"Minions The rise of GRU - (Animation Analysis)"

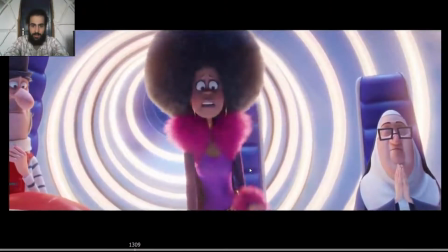[16:17]
You notice how with the blink, she's child, and then blink, and instead of raising the eyes again to the original shape, notice how they raise the eyelids just until here.
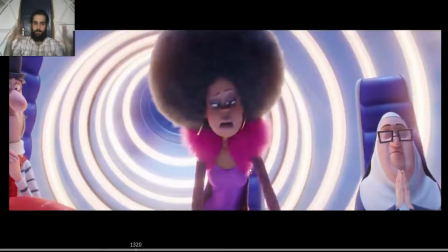[16:32]
So the facial changes with a blink. Many times the blink is the best way to change facial expressions. So you can see blink and change completely the emotion.
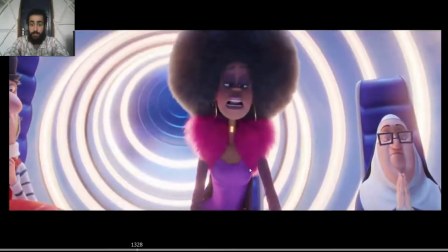[16:45] Child can be a villain. Can be a villain.
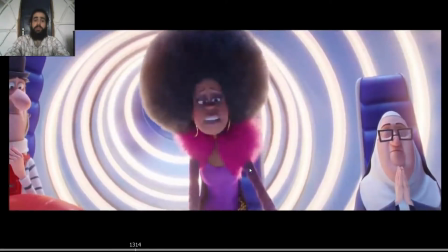[16:49]
And notice the shake on the head, like, can be a villain, with like, a villain.
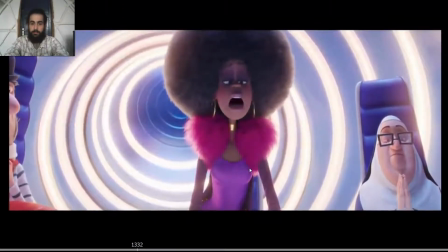[16:56]
Looking down on him. Like, are you serious?
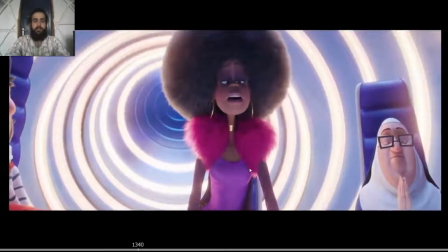[17:03] Can be a villain.
The accent is accentuated. It's just not shaking the head for the sake of shaking it, but actually accentuating the dialogue.
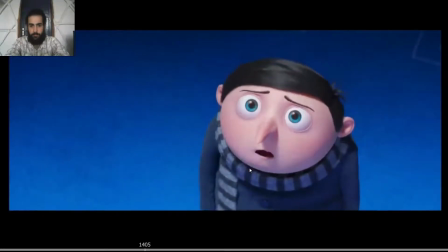[17:14] Yes, I am pretty despicable. You don't want to cross me.
Love this. Love the acting choices here.
You don't.
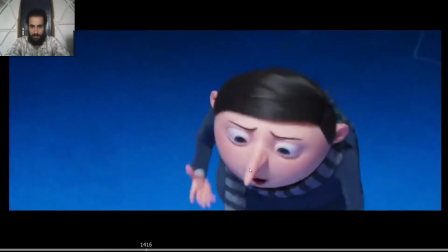[17:26] You don't look.
He points at him.
You don't want to cross me.
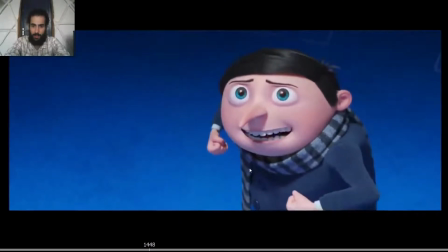[17:35]
Trying to pretend, and notice how we can see he's even not kind of believing it, because we can see how just by in this pose he's serious, but don't cross me, but then he raises the lower eyelids,
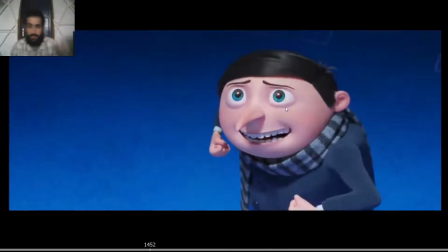[17:50]
so we can have these facial expressions like a bit worried, and the eyebrows as well, they raise up a bit, so they get more, you get more of a worried facial. So you change the expression really slightly, but enough so we can feel the emotion truly.
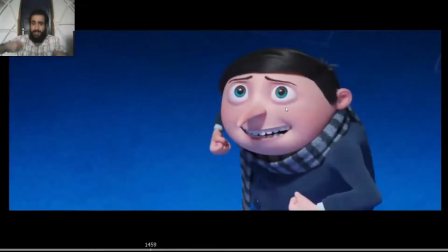[18:11]
So you don't want to cross me, like a bit worried, like haha, I don't know if I'm pulling it off.
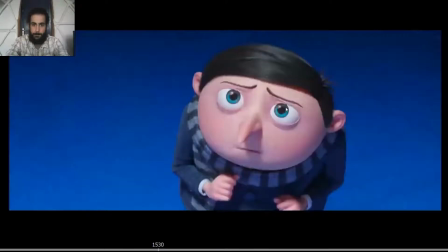[18:19] Come back when you've done something.
Love this as well.
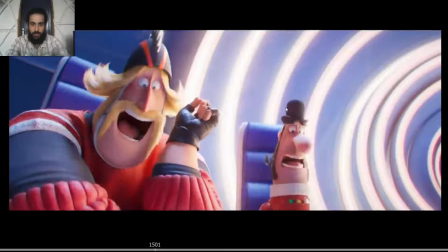[18:23]
Notice as well the change on the shoulder line.
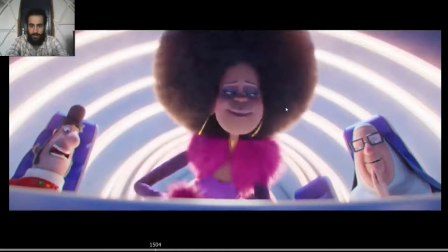[18:28]
So notice how first the shoulder is pointing this way,
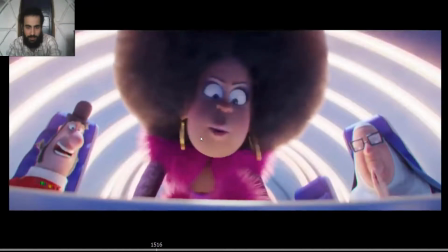[18:35]
and then boom, change to this way, and then boom to the boom.
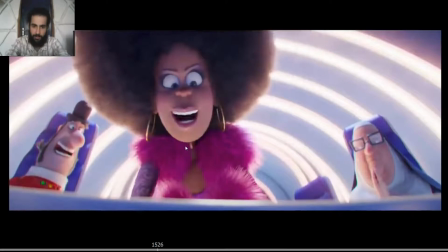[18:42]
So they accentuate that peculiarity on her.
Come back when you've done something evil to impress me.
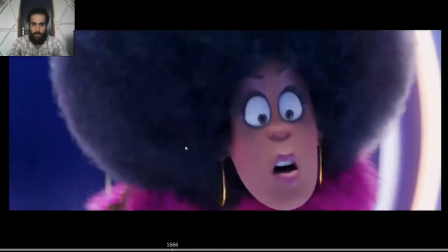[18:53] He took the stone.
Love this as well. Notice how they wanted to animate a very intense scream.
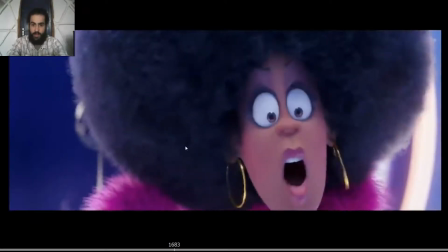[19:00] He took the stone.
So instead of just stone, the stretch on the face and the arc on the nose and the face, like all of that is there.
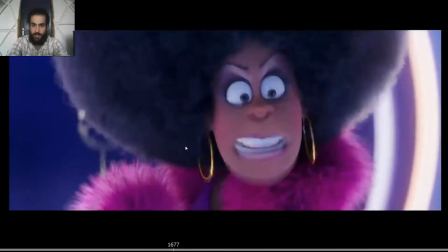[19:09]
The stretch, you can see how the face moves on an arc and everything. But on top of that, they animated a bit of vibration, a bit of shake on the head. So yeah, they animated a very slight, with a very small spacing,
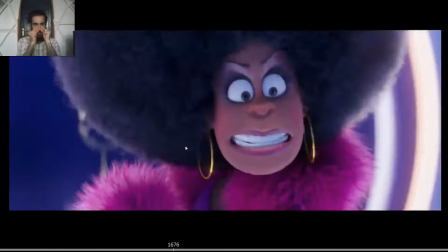[19:23]
like couple of frames to one side and couple of frames to the other side, one frame to one side and couple of frames to the other side. So it's not symmetrical shaking, but you have that kind of shaking on the head, so it adds to the animation.
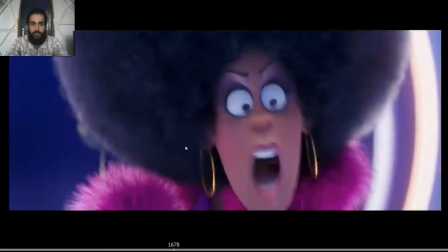[19:37]
See, it's just like it feels like a vibration.
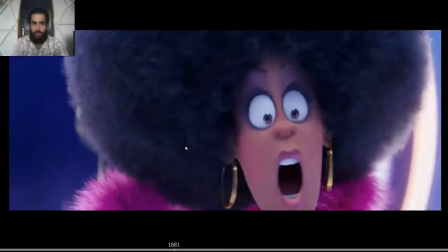[19:40]
It doesn't feel like she's shaking the head, because if you exaggerate it a lot, it's gonna feel weird. But just a very small shaking on the head, it adds to the intensity of the scream.
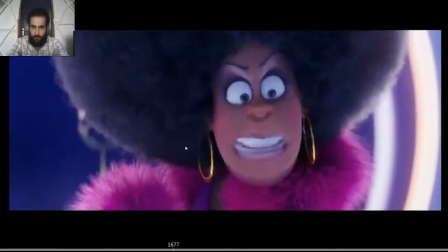[19:51]
See?
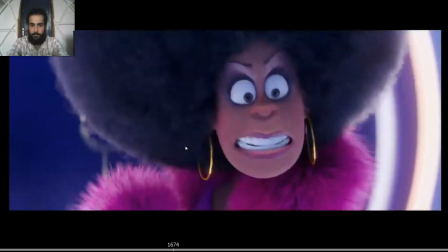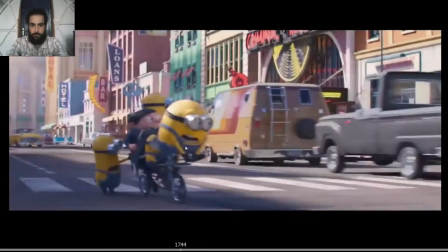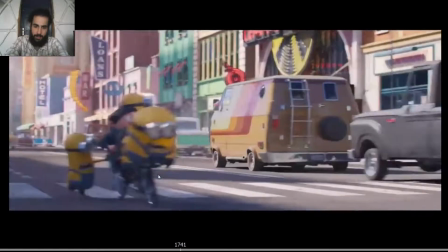[20:05]
love this. Notice how the minion is sitting on the handlebar. Notice how he's not cycling, but actually he's making the movement,
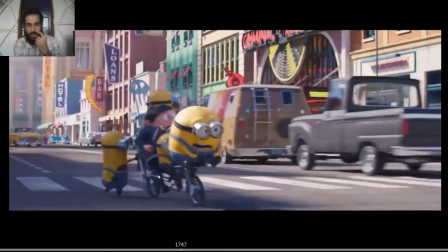[20:13]
the weight shift, as if he actually was driving the bike. So we can see the effort made by him trying to move the bike.
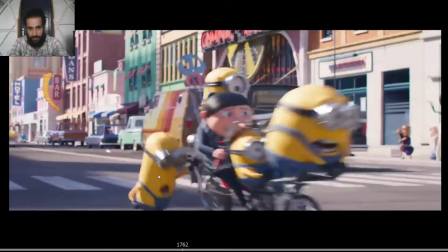[20:24]
See?